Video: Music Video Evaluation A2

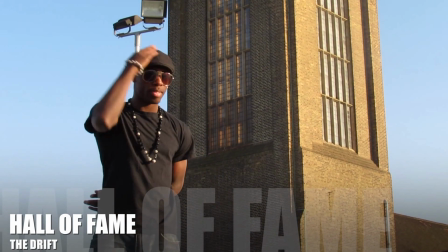(0:01)
typical music videos always tend to open and introduce with the characters of both the narrative and the performance if they both have them in the video. So this is what we tried to do here.
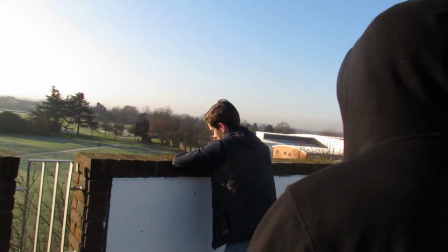(0:10)
Examples of this can be seen in rock songs such as Teenage Dirtbag by Wheatus, where the main character is introduced and then followed by the artist.
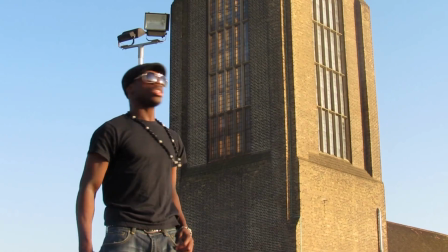(0:18)
We then did this to follow the conventions of a typical narrative video, which also has performance scenes in it as well.
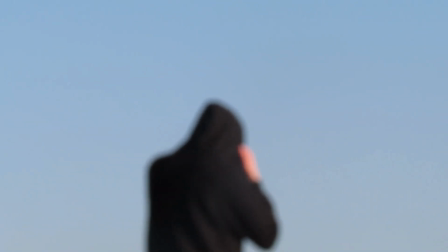(0:26)
Both the artists in this video are also from different genres, so this is why the clothing and the way they act is so different from each other.
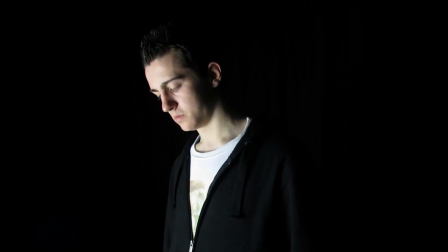(0:33)
But this can therefore appeal to both the genre's audiences, so it can please both of them.
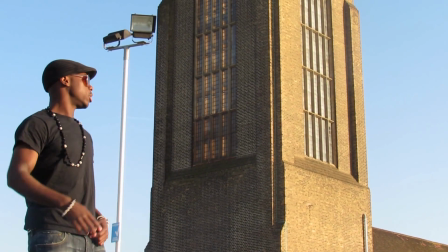(0:40)
And the script also did this in their video with will.i.am,
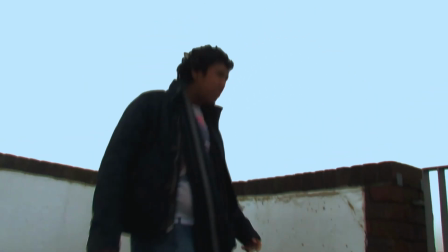(0:44)
and it has actually been done with other music artists before, such as the Black Eyed Peas, because they did a song featuring Papa Roach,
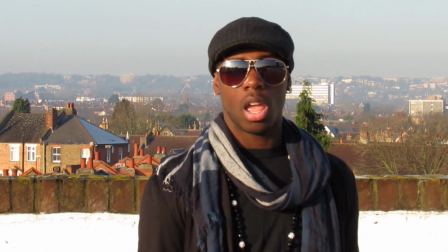(0:51)
which is a rock genre, and they are typically R&B, with their song Anxiety.
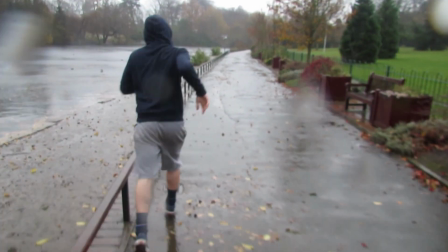(0:59)
When making our video, we made sure to follow Andrew Goodwin's music video theory, and as you can see,
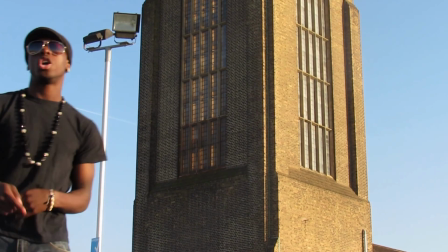(1:05)
there's also a relationship between the script's lyrics and the video already, as it is about reaching your goals and your potential,
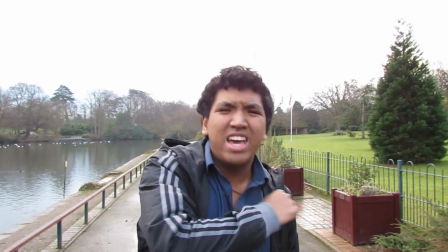(1:11)
and the narrative does show the protagonist doing this throughout the video.
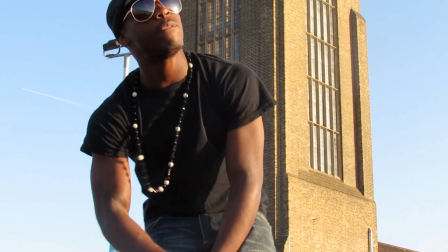(1:17)
We developed his theory of relationship between the visuals and the lyrics, and the script's idea of it,
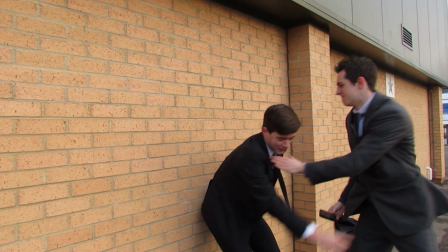(1:23)
by making our own intake of the lyrics and its meaning.
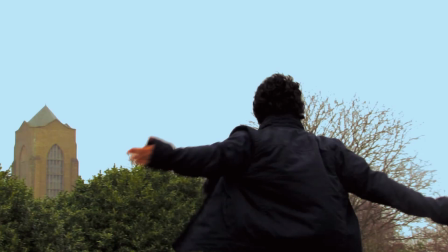(1:26)
We did the meaning of standing up to yourself and overcoming fear and problems, as you can see in our video.
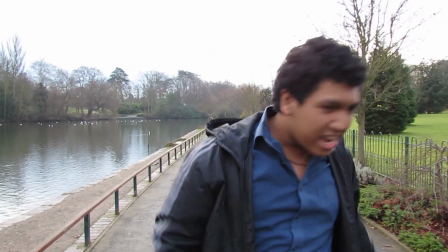(1:33)
As you can see, we also did a lot of other Andrew Goodwin's theories, like as you can see here,
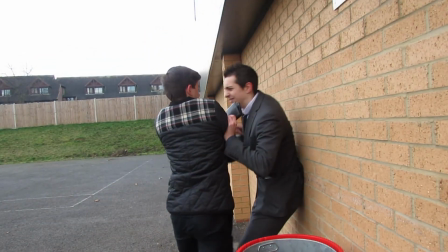(1:38)
it's coming up, there's a close-up of Billy right here, and then it switches to the narrative,
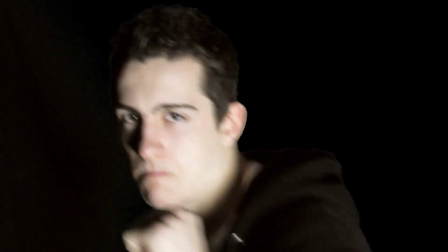(1:43)
and then we've got a close-up of our other artist, Jerome.
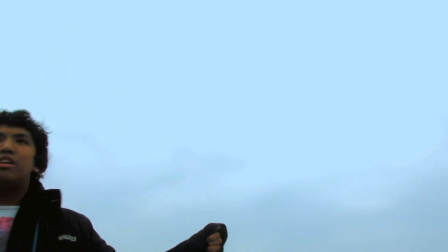(1:45)
This is typically following the demand of the record label, which includes many of the close-ups of the artists,
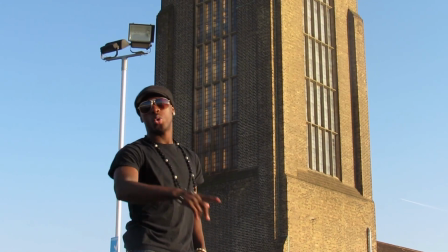(1:52)
so the audience can see them clearly and their characteristics,
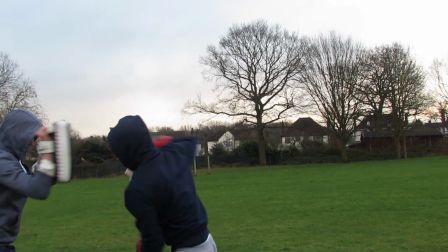(1:57)
such as Jerome's a lot of confidence and he's doing a lot of body movement,
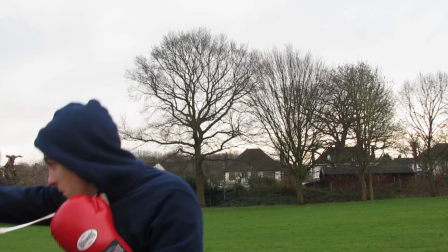(2:02)
and you can typically tell that he is more of a R&B type of artist,
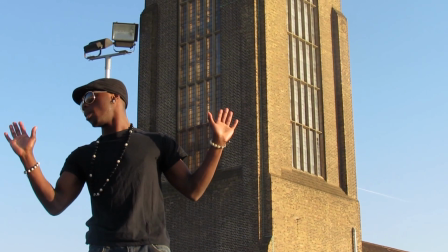(2:07)
whereas Billy's a bit more laid back and he has more of a indie kind of vibe.
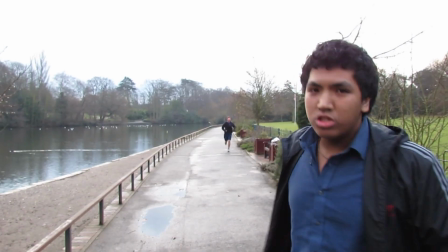(2:14)
Also, another convention that we used in our video was actually seen here.
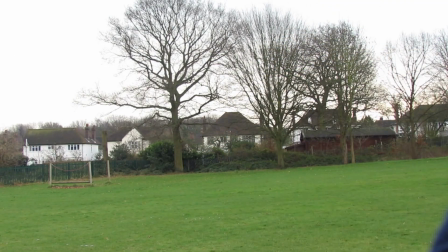(2:18)
You see the guy running behind Billy just then.
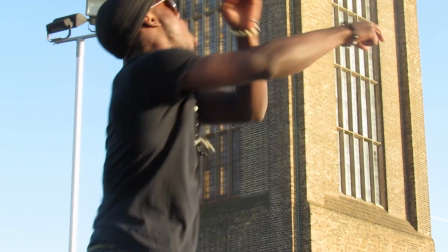(2:21)
That is also the narrative and the performance actually interlinking in the video, which can be typically done with a lot of music videos.
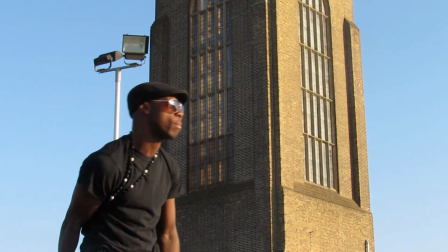(2:30)
As you can see, sometimes the actual artist, in fact,
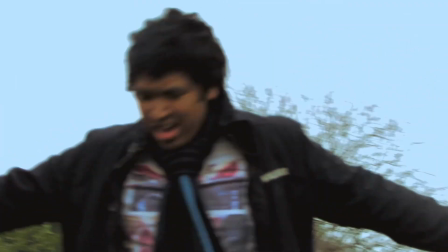(2:35)
is part of the video, but here we decided just to incorporate Danny behind Billy.
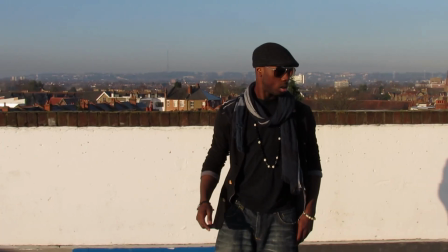(2:43)
A typical example of this can actually be seen in most of Ed Sheeran's videos, where he actually does feature along some point in the narrative, such as the A-Team.
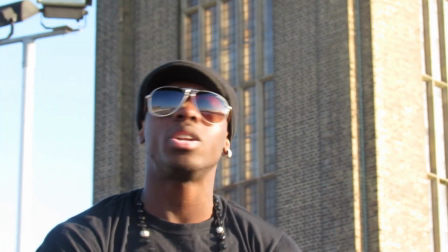(2:53)
Also, the video actually follows Todorow's theory, as in the start of the video there is a state of equilibrium,
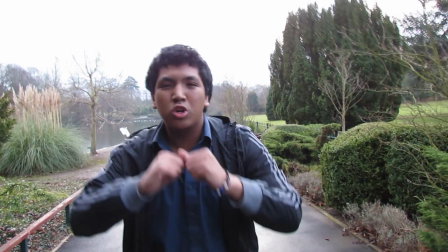(3:01)
but it's then met by a disruption, which can be seen as Danny getting beaten up,
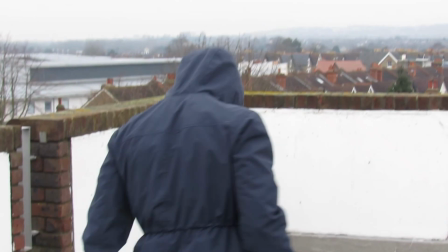(3:07)
but at the end it is actually solved and it returns to the equilibrium, as you can see here.
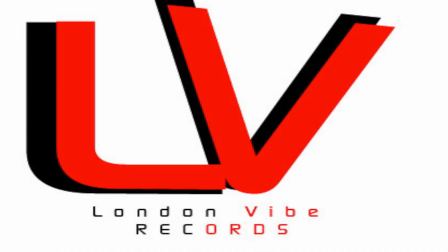(3:15)
Lastly, because our video is actually niche, we follow the typical conventions by putting our record label as the end, because this is what niche labels usually do.